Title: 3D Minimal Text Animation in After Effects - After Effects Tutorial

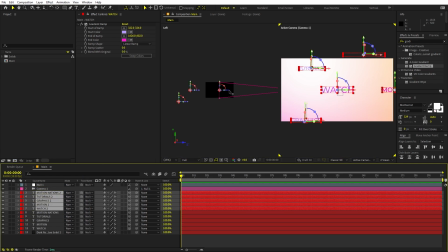4:09 Now let's move them to the top. We are basically going to move them very far away, something like that. And after that you can just pick couple of these. So let's pick this one, and I'm going to place it over here. We are basically moving them here and there so that we have a lot of variations in our scene.
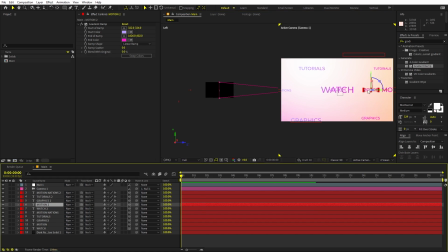4:28 Let's place one over here. Let's pick this one, and I can place it over here. Let's select this one. We can probably delete this. Perfect. Now we can switch back to the one view.
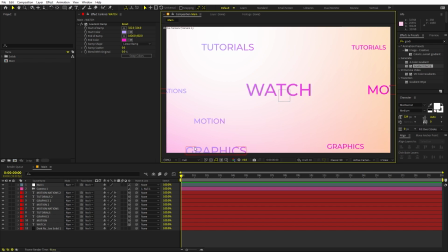4:39 Now here you can see we have a bunch of different text, but we don't want to like see all of these. We only want to focus on this one. So for that we can select this camera and let's open it up. Under the camera options we have depth of field.
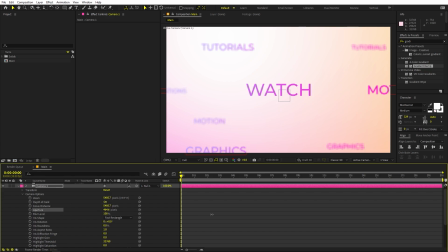4:52 Now first enable it. Now you can increase the aperture, so this will basically blur out all the other text and it will keep only the text which is at the focal distance. Perfect. So once you're happy with this, we are ready to animate this out. So for the null object, we can press P for position. Now let's add a keyframe by clicking over here. We can move this like little bit ahead.
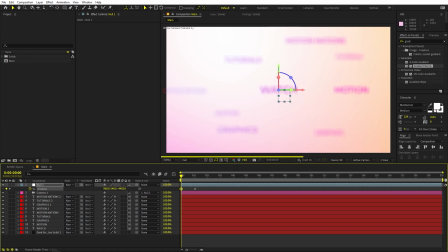5:11 Now first I'm going to like move it far away like that, so that everything is blurred, and then it will zoom in to this one. After that, we can like copy this and like make it stay for like a couple of frames, and after that we can move back to the motion.
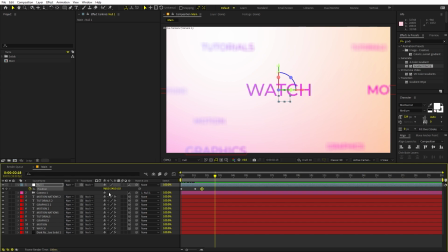5:28 So for that we can like move a little bit ahead, and after that we are only going to move it to this side. So here you can see we have the motion text, something like that. Now if you want, you can enable the title action save to keep the text in the center like that.
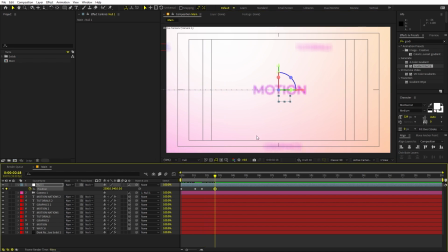5:46 So once it has moved to this side, we basically want this to like now move forward. So for that we can again move a little bit ahead, and now we can like zoom in
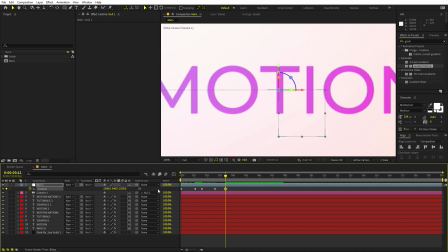5:57 like this till a point where you can see this text clearly. So you can do it precisely.
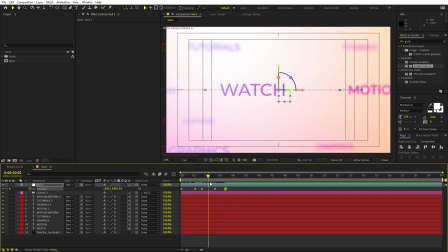6:04 So here you can see now it is completely in focus. So we're basically moving first to the side, then moving ahead to keep this in focus. Perfect. After that, we want this to stay over here for a little bit of time. Now copy this keyframe, paste it. Now after that, we can move to the other text. So the other text we have somewhere around here.
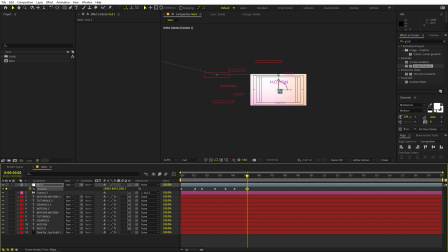6:22 So first we will move it down below. So let's move it to something like this. And again, let's move a couple of frames ahead. Now we can move it to the side.
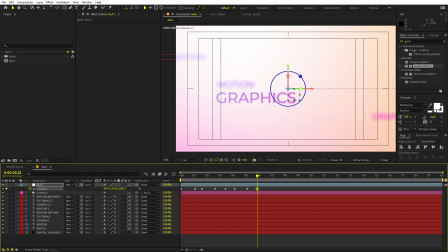6:38 And we can probably zoom in. Now let's pick a point where you think that this is in the center. So somewhere around here. Now we have to move it like a little bit more down. So I'm going to like place it somewhere around here.
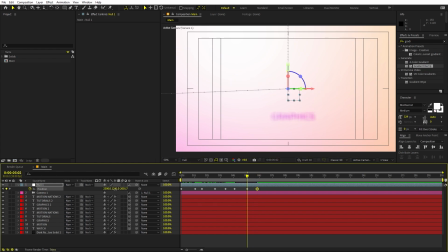6:51 Now we have to copy this value and we have to paste it over here as well, because we basically want this to be like a straight line like this. So our text will come and it will focus on this text, then it will stay, then it will move to the motion text, then it will move down and then to the side.
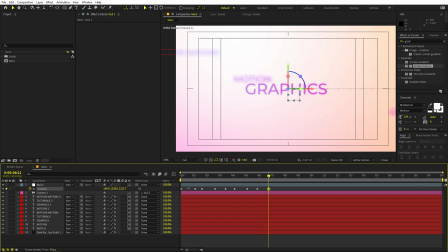7:09 Once it is over here, we can again move a little bit ahead and let's zoom it in like that, so that this text is also in focus. Perfect. So here we have created this animation. Now in the same way, we want this to like stay here for a couple of seconds.
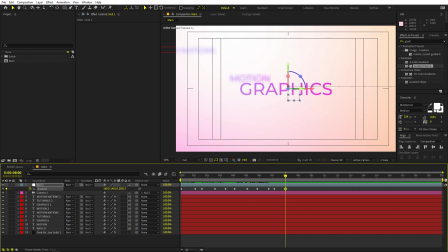7:27 So just paste it. Now after that, we can probably move it to the top. So let's just keep on moving. So here we have the tutorial part. Now let's just place it over here. Perfect. Now let's move a little bit ahead and we can probably zoom in to keep this one in focus.
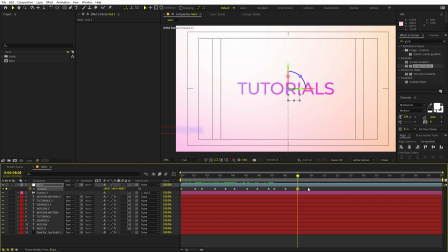7:51 And let's keep it somewhere around here. Perfect. So once you're happy with this, we can select all the keyframes.
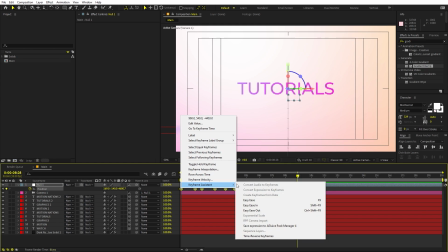7:56 We can right click and let's go to keyframe assistant and easies, or you can press F9.
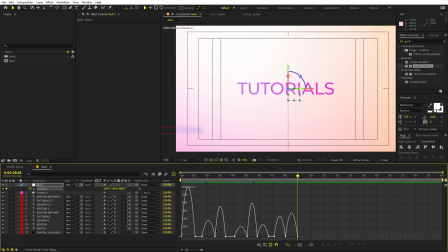8:01 After that, we can go to the graph editor. Now if your graph looks different, then make sure you are using the speed graph, not the value graph. After that, select all the endpoints and I'm going to just change the graph to look something like this. Now if I press play, you can see we have created this animation.